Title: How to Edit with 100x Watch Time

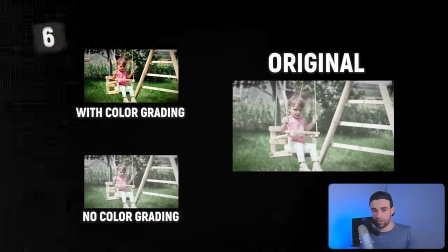The only difference is the color grading. Now granted these differences are more extreme because they were filmed in what's called log footage but I think the point still stands and that is color grading can really level up your video without you actually needing to change your recording setup too much. Now color grading is incredibly advanced but there are four main things you can do that will take your footage to the next level. First one is fix your white balance. Basically what you're doing is helping your footage know what color is actually white and so if you've
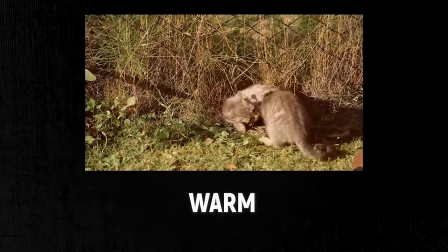ever filmed footage that looks a little bit too warm and too orangey or a little bit too blue and cold,
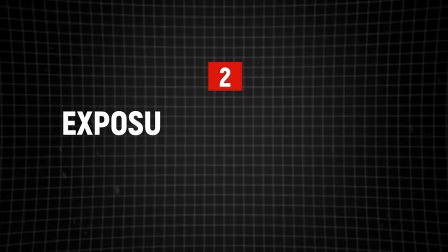it's probably because you haven't set your white balance properly. Next is adjusting the exposure and contrast.
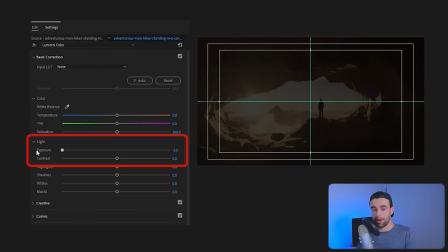You want to adjust these so the brights are bright and the darks are dark, but don't do it so much that your whites become pure white or your blacks become pure dark, because then you start looking like something out of a satanic movie.
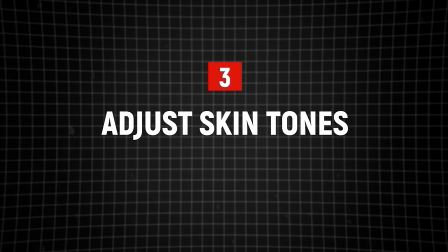Next, you want to specifically adjust your skin tones. Often you want to add a bit more color, increase the brightness slightly, and lastly, you can use a color wheel to choose a color and slightly change the mood of your video. Now, this is something that most of us don't realize when watching a video, but once it's pointed out, for example, if you look at a movie like The Matrix, you can clearly see that they're exaggerating the greens.
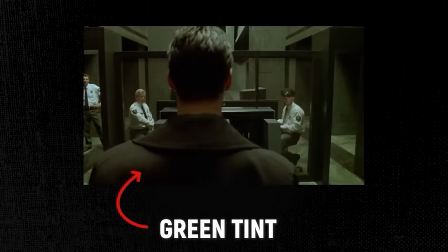There's a clear green tint with everything. And you can use this color grading to specifically set moods for your video.
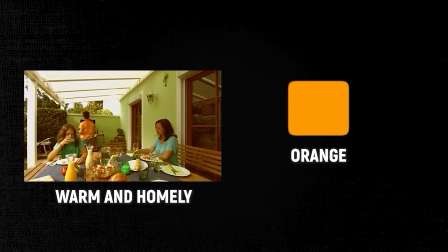For example, more orangey colors might make your video feel more warm and homely, whereas cooler colors might make your video feel more professional. And all of these steps are a lot of work, don't get me wrong. But once you've found the look you like, you want to save that as a preset or a LUT.
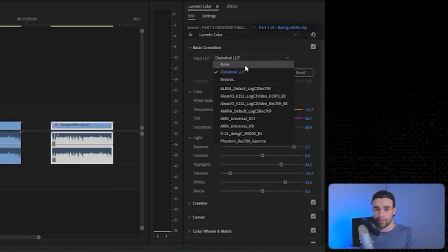And then every time you edit a video, you just want to take that preset and slap it on like you're Will Smith and your footage is Chris Rock. And there you have it. Better looking footage without actually spending lots of money on more fancy equipment.
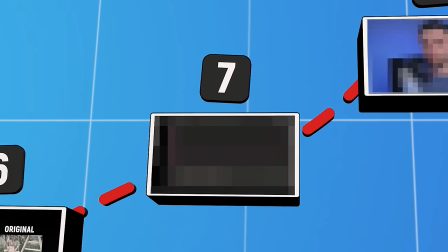Now, before I talk about the next tip, I want you to think about the retention graph from one of your last videos. And if you don't know what the retention graph from one of your last videos looked like, slap yourself on the wrist right now. I'm very disappointed in you.
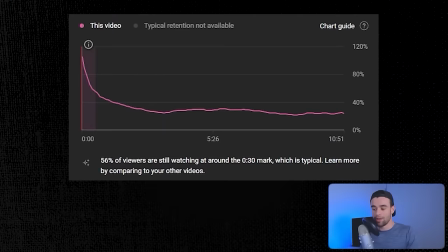But anyway, for those of you who do know what your retention graphs look like, you probably have noticed a really big drop off in the beginning. Most people aren't going to watch your video all the way to the end. The only time 100% of people are watching your video is at second one and then that quickly drops off then usually
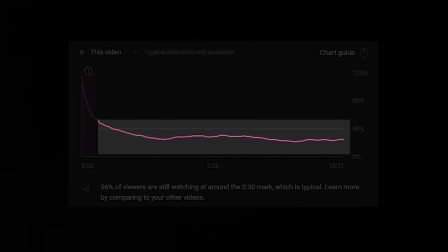most viewers will lose between 25 and 45 percent of their viewers before the curve flattens out somewhat.
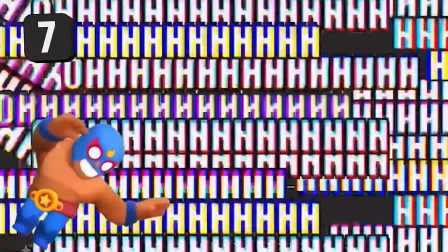So we put more effort into that front bit and try to make the best first impression we can and hook them into watching the rest of our video.
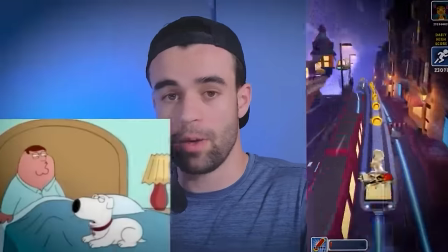And so what you should do in these first 30 seconds is to take every viral Subway Surfer clip and every popular Family Guy episode, overlay it all on top of your footage and you'll get 100 percent retention guaranteed. No but actually you do want to make the beginning of your video quite visually stimulating, put more effort into it than the rest of your video. But I know it's easy for me to say that, so let me give you some general tips that usually apply to most people here. And these ones can be fun because they take advantage of most people's human instincts. So let's think back to our ancestors who are living in the jungles.
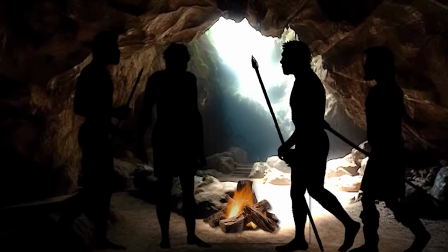In order to survive, they need to be aware of every slight out-of-place movement. Because it could be like a poisonous snake, or worse, a rogue Jehovah's Witness trying to tell them about their lord and saviour. And because us humans are so finely tuned to these little movements, we can often take advantage of this to subtly stimulate and make the exact same footage more interesting.
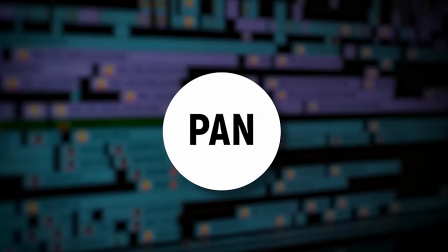So there are four little movement tricks you can use. one is a pan where you slowly move from one side of the screen to the other.
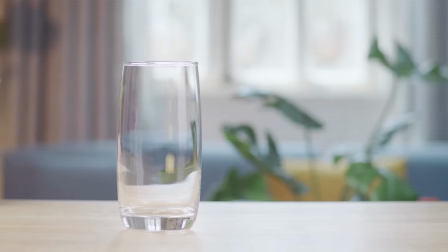And you can also add a slight zoom. So not only is the footage panning, but it's zooming at the same time.
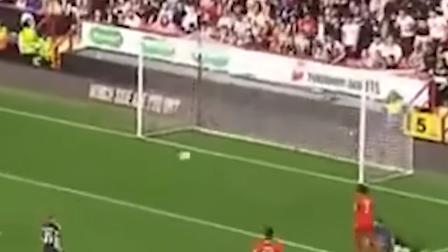And sometimes that can add an even cooler effect, especially if there's sort of like a goal or a specific thing that you're progressing to at the end of that pan. Another thing you can do is just a very slow zoom in or zoom out.
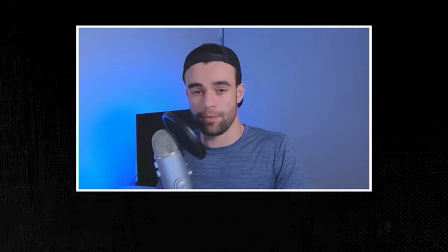This is pretty popular in talking head videos where you might notice in this video, for example, often the screen is slowly zooming in on my big head rather than just being static.
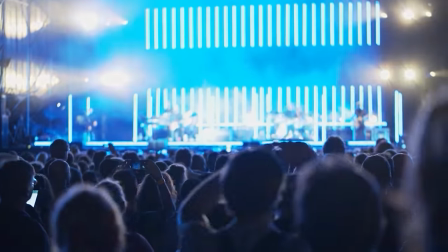Now, another thing you can do is add a fake camera shake. This sort of mimics the slight movement that would come if someone was holding a camera and filming you.
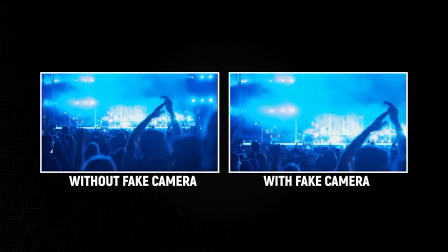And often that slight movement makes the video feel just a bit more fluid and engaging. And the next thing you can do is use a punch in or scale in or scale out like the ones you just saw on screen and then screen tilts sync up with the cadence of the footage. Now you can only do this at certain moments in your video without it feeling weird,
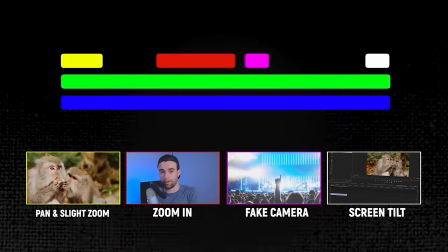but adding all of these to your repertoire and switching between them rather than just using the same sort of zoom effect for the entire video can make your footage feel less predictable.
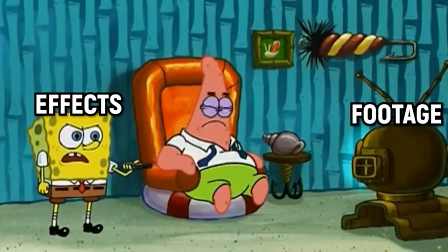And again, when something is less predictable, viewers will want to watch for longer.
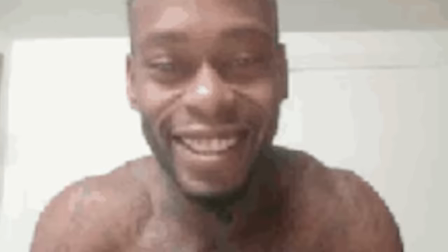Now you will have to get a feel for when to use these or not, but some rough guidelines are, if you're making a strong punchy statement, a fast punch in and then maybe a tilt can often work best.
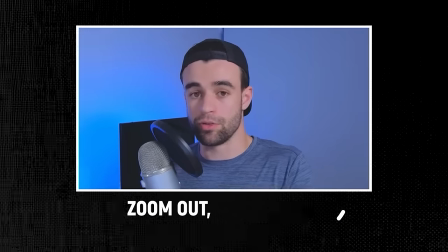Then when your tone becomes more relaxed or you're providing content, that's when a slow zoom out, zoom in, or pan often feels most natural.